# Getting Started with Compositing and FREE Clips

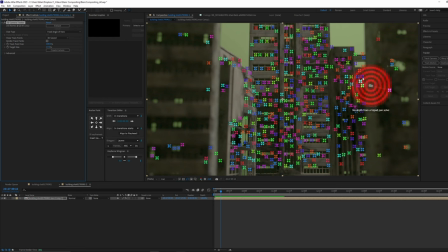And what we're gonna do is kind of establish different layers that we can apply the fog to. So we're going to start with the back, and we're just gonna select at least four, but we have a lot of good tracking points here.
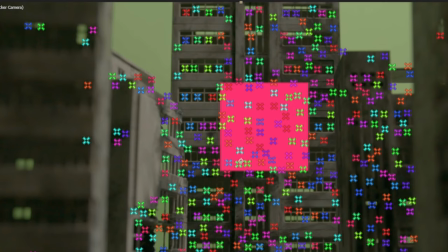I'm gonna right click, create solid and camera. And so now we have a camera down here as well as a solid.
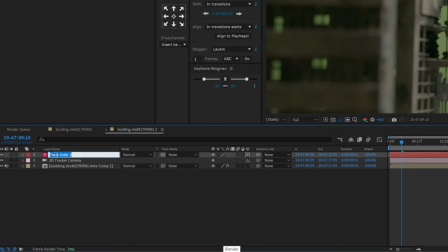I'm gonna name this solid, we'll call it back building.
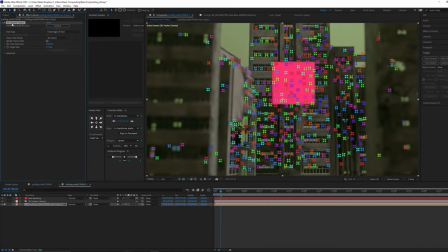And I'm gonna select our footage again, go back to our 3D camera tracker effect, and let's get this middle range building here. So we're gonna select all of that.
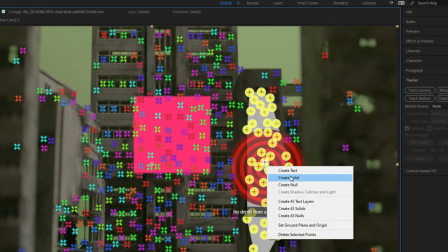And right click, and now we'll just only select create solid because we don't need two cameras.
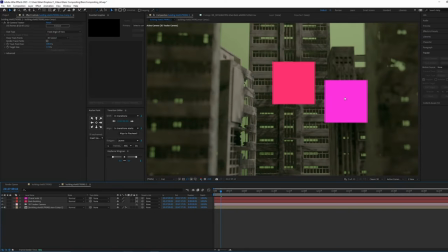So now we have a solid for the middle buildings, a solid for the back buildings. And then I'll go back, hit 3D camera tracker again, And let's grab this front range of buildings. So we'll just grab something like that. All right, so we have a back building, middle building, and front building solid.
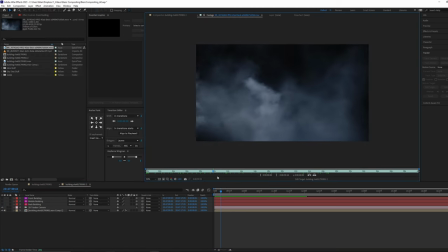We're gonna go ahead and turn those off for now. And so now we can start bringing in some fog.
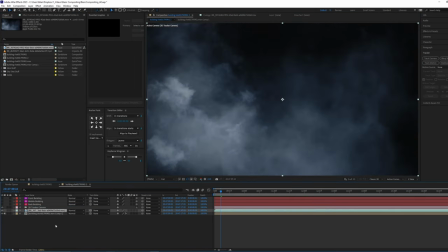So I'm gonna take our fog and just kind of drag it in. So here is how I like to use stuff like fog.
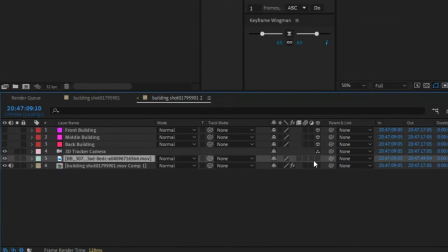So I'm going to click on our fog asset here, and I'm going to click this little box here to make it 3D.
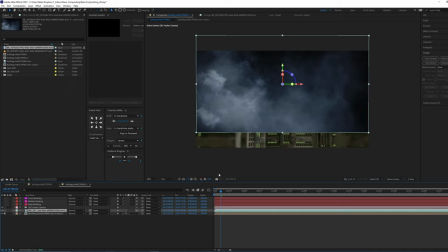So that means now it's going to respond to our camera. I'm gonna go ahead and click on our front building here, and I'm gonna hit the P key,
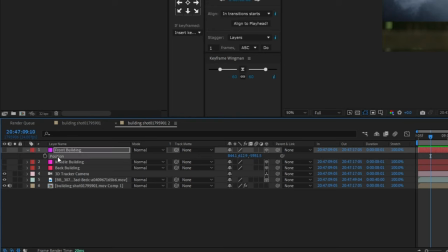and I'm going to click on position, and I'm gonna Control C and copy the position data there.
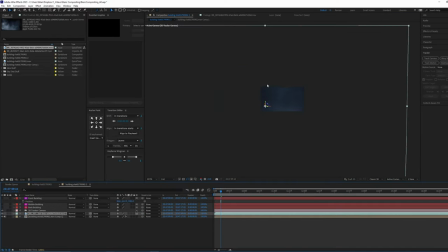And then I'm going to Control V to paste it. It's become quite giant at this point, so we can go ahead and just scale it down quite a bit.
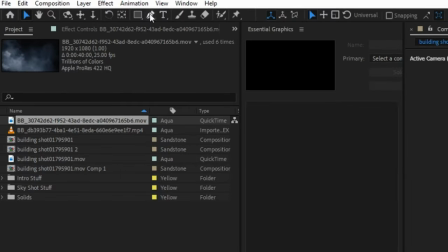So what I like to do is I grab the pen tool here at the top,
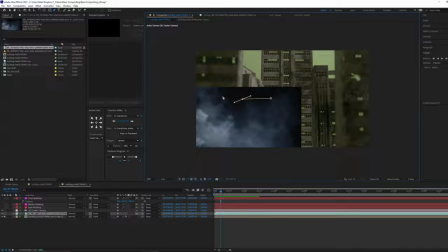and we're going to just kind of draw a shape that doesn't look too predictable.
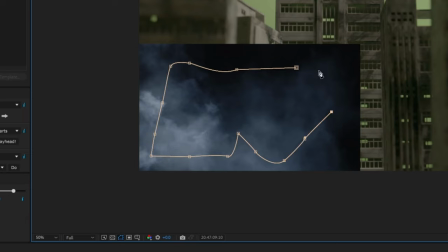You don't want just like a square or a straight up just normal circle. Just kind of give it sort of a abstract shape here.
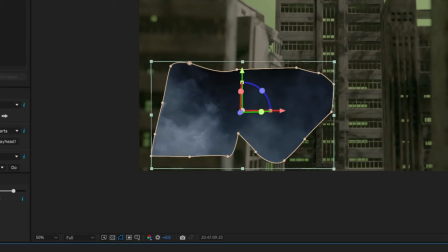And then we're going to select our fog, and we're going to hit the F key, and we're going to feather it. We're going to turn up this mask feather amount right here. And something right in there.
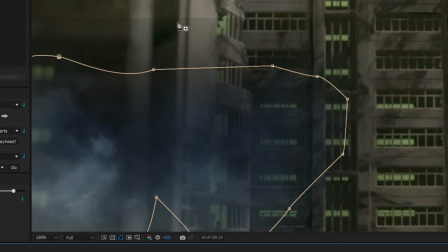You want to turn it up, but you don't want to go so far where you can see the actual bounding box of the footage there. So we're going to turn it down until that kind of disappears right in there. Looks good to me.
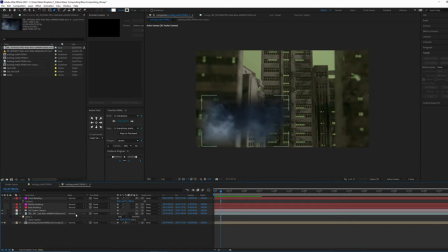So we're at about 250. So for stuff like fog, anything that's white, where you want to remove the black areas,
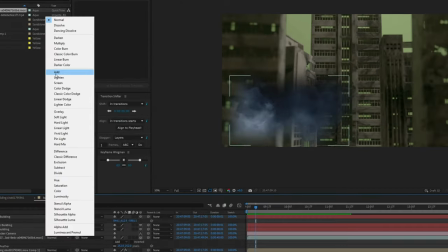you're going to either use add mode or screen mode on your blending modes here. Screen is going to look a little more natural. Add is going to give a little bit more punch, but I tend to use screen the majority of the time.
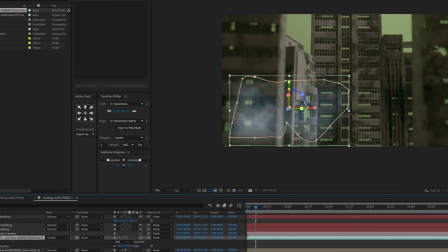I just feel like it's easier to control.
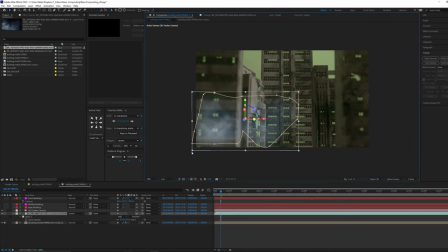So we can just sort of get it in position somewhere that looks kind of nice, and boom, there we go. Now, from here, it's pretty easy. You can actually just go ahead and duplicate it by hitting Control D, and I'm gonna bring it over on this side now, and I'm gonna just flip it.
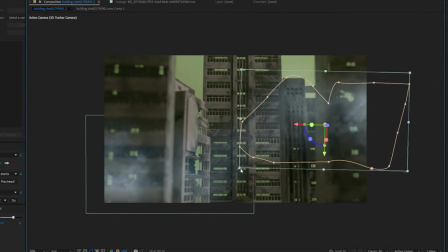I'm gonna flip it upside down so it looks different. And we'll scale it up, kind of just give it a different look.
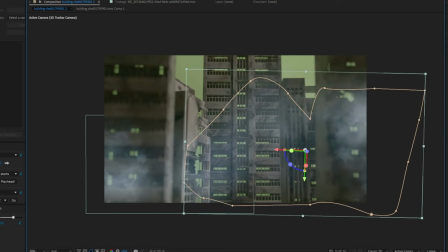And on this one, we're going to just click down here and just drag it so we're looking at a different part of the clip. So there's multiple ways that it looks different.
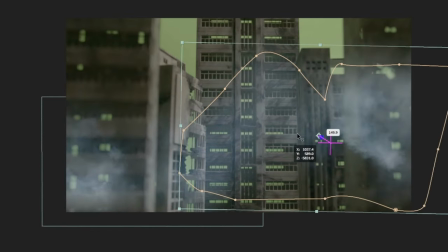We can also kind of shift it back a little bit so that it looks a little, even a little more different as the camera moves.
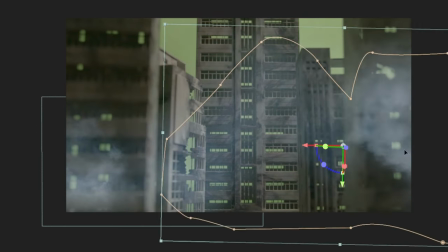You see that sort of sense of parallax, like one's moving a little bit more than the other.
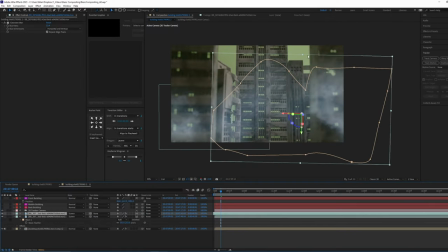So now we can just establish some different layers of fog. So we can duplicate that, and we'll go to our back building solid here, and we'll copy that position,
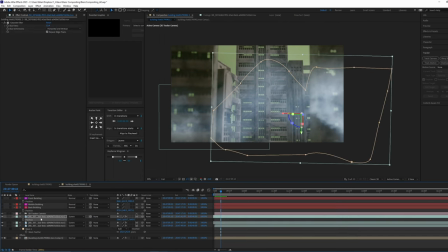and we'll paste it to this one. And again, it's really big. And so we can go ahead and scale it down some, kind of get it in position.
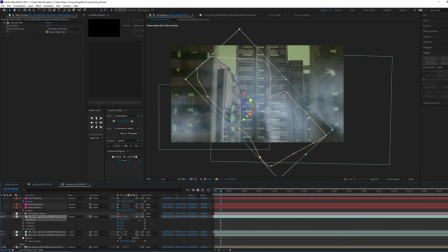Maybe this one we can let it be, maybe this one can kind of move like sideways a little bit.
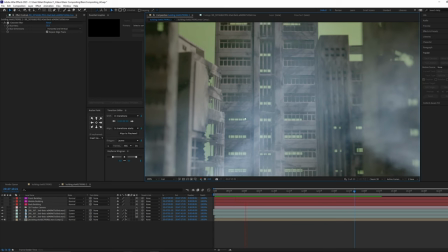Like maybe there's like a burning car down here or something. And so this is kind of how you'll approach a lot of your compositing elements.
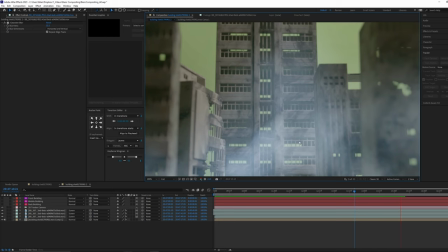You'll just figure out the right placement for them, and you will mask them out in a way that looks natural.
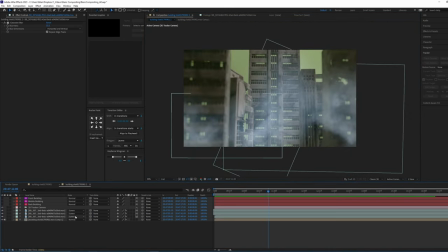And just pick the right blend mode for the particular asset. So most of the time you're going to be working with screen or add.
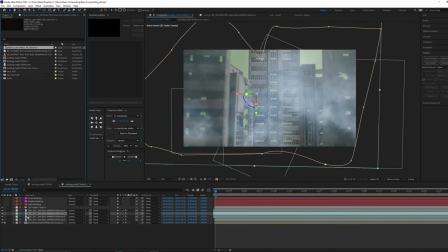And let's say you want to keep adding stuff. All you got to do is just keep duplicating your elements. And if you hold down the Alt key, you can drag any element down on top of it, and it'll replace that element.
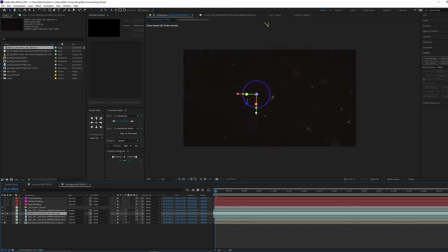So now we've got some kind of floating sort of dust particles, and those are going to look kind of cool. Maybe scale them down a little bit.
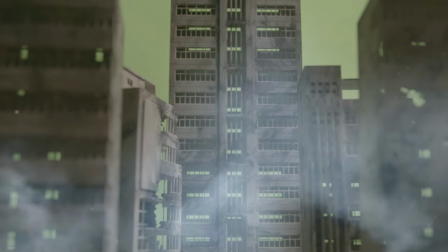And you can really quickly build out your scene just by duplicating, holding down the Alt key, and dragging a new clip on top.
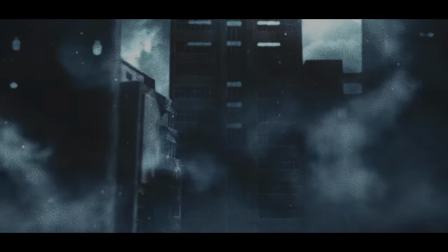So then after some color correction and keying the background out and adding in some ominous clouds, here's what I ended up with.
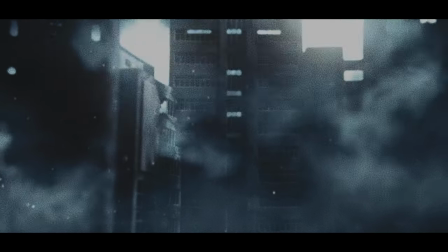And while this shot certainly won't win any Academy Awards, you at least see the point of how using stock, fog,
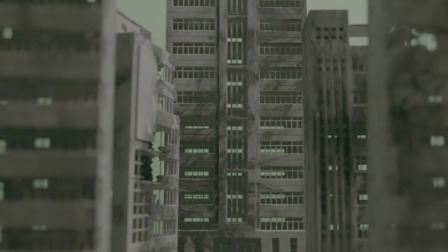and dust in compositing can certainly bring more life to just about anything with a bit of elbow grease.
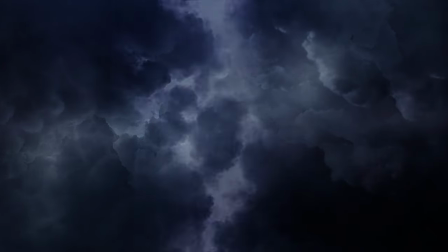So whether you're adding some stormy clouds or a sky replacement, or just adding some snow to a scene that you want it to feel cold, I hope you picked up some things that you might take with you from this video. And it's lots of fun. So as always, thank you guys so much for watching, and I'll see you next time.